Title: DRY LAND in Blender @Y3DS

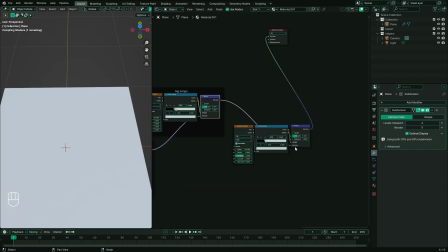(4:16)
Let's duplicate it to create another set of bump maps. This time, add a mapping node to give it some variation.
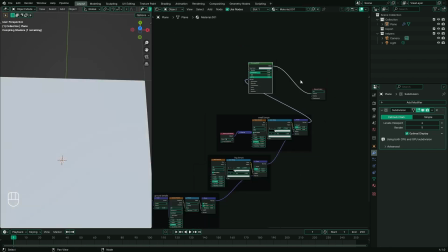(4:28)
Let's tidy up our nodes and also remember to invert the bump maps which I forgot earlier.
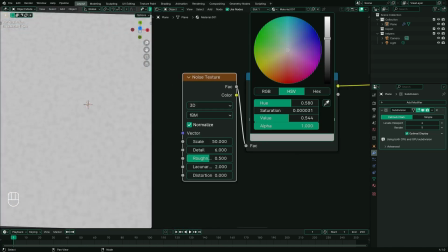(4:37)
Now it's perfect time for creating texture for our ground.
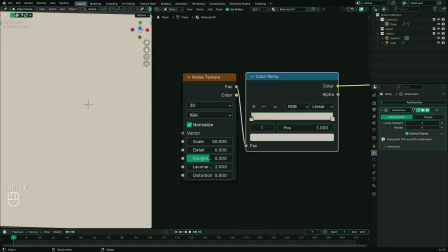(4:42)
To create a ground texture, add a noise texture with color ramp and add just the color value as you like.
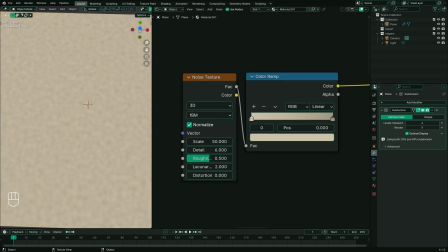(4:49)
I'm going for a yellow tone.
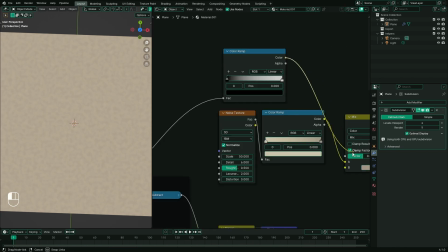(4:52)
if you want to add different color for deep in the cracks use mixed color node and Voronoi texture as a factor
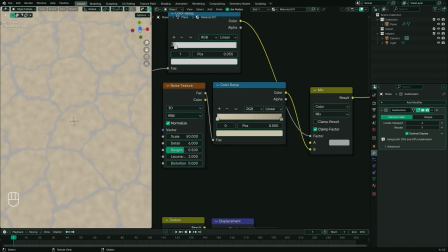(4:58)
you can use color ramp node to control the intensity of the factor connect
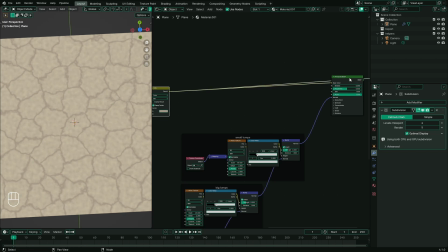(5:05)
the result to base color in principal BSDF
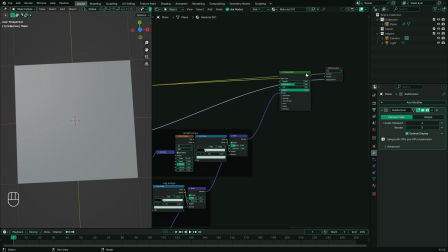(5:09)
also connect displacement map to displacement in material output and And, that's it folks, we are done here.
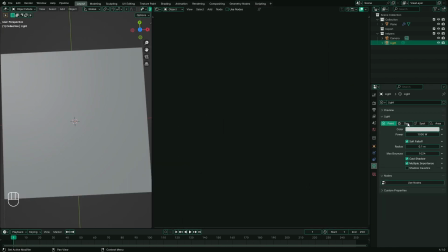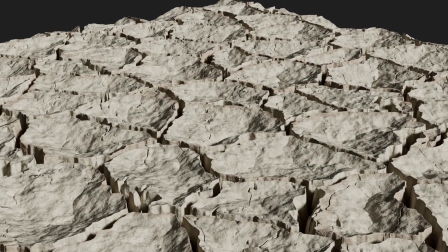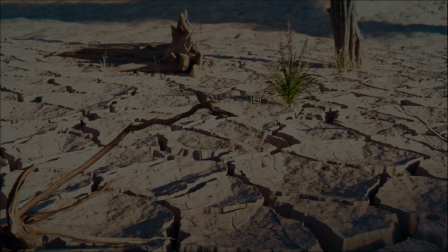(5:28)
The scene is quite straight forward. I have dialed up the instances of the plane that we have just created.
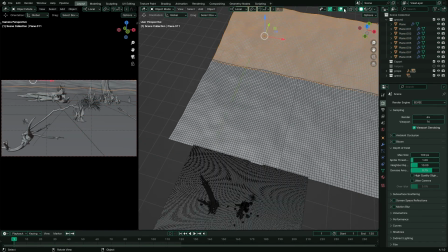(5:36)
In the background, there is a plane with fewer details and a material without distortion.
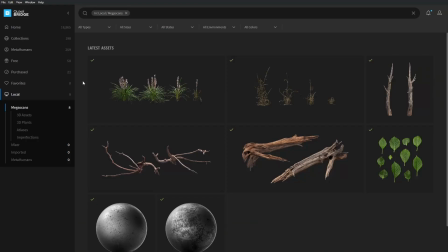(5:42)
And these 3D assets are from Quixel Megascans. Quixel Megascans is a vast library of high quality 3D assets and materials.
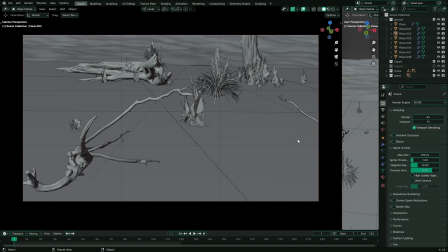(5:51)
In framing this scene, I've applied the rule of thirds composition to position objects. Additionally, I've utilized virtual lines created by the objects to guide the viewer's focus towards the scene's focal point.
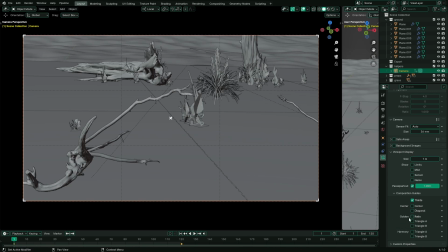(6:04)
Composition guides are very helpful to create beautiful cinematic shots. So yeah, remember to use them while setting off scenes.
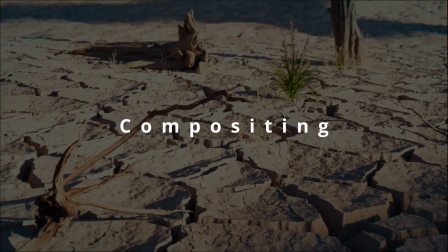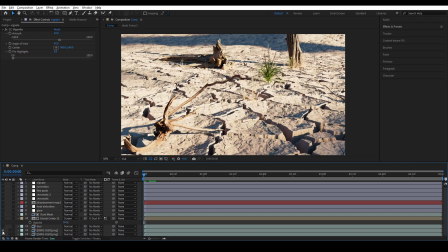(6:17)
Now, let's take a look on a post-processing.
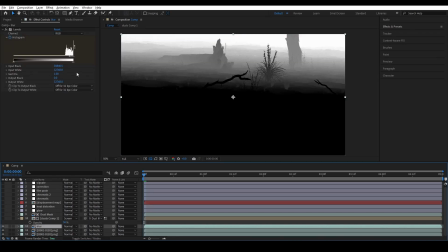(6:19)
Before anything, I gave our shot a depth of field using camera lens blur filter with depth map as a mask.
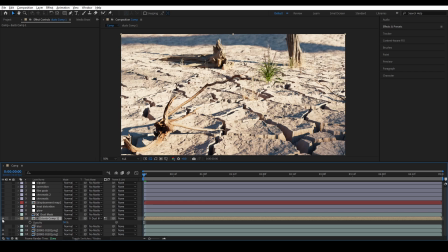(6:27)
After that, I added a subtle amount of dust in the distance by animating fractal noise.
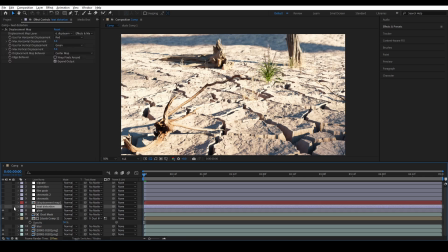(6:33)
On top of that, there's a glow effect. Then I animated the distortion to create the illusion of heat haze.
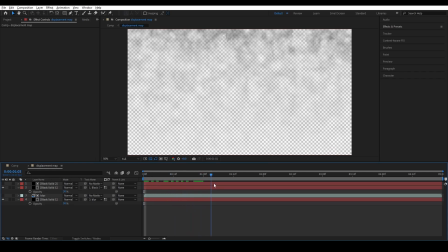(6:40)
The distortion map is simple animated fractal noise with depth as a mask.
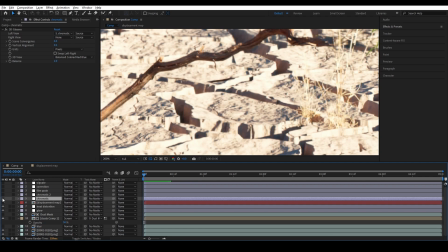(6:46)
the pictures taken by the camera are not as sharp as render images so
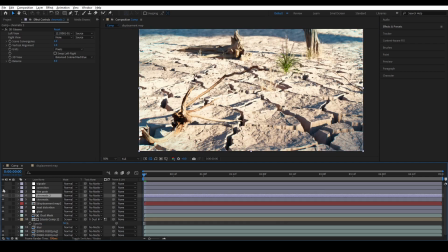(6:51)
to mimic that effect I have shifted the channels using a 3d glass filter finally I did some color corrections to give it a slightly warmer tone if
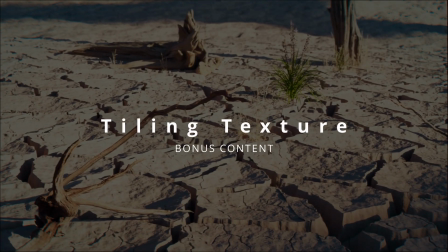(7:02)
you think you have learned something please consider subscribing if
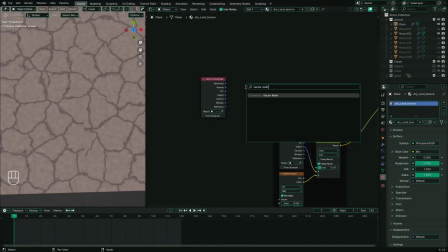(7:07)
you want to tile any procedurally generated textures you might want to follow this guide and hey thanks for watching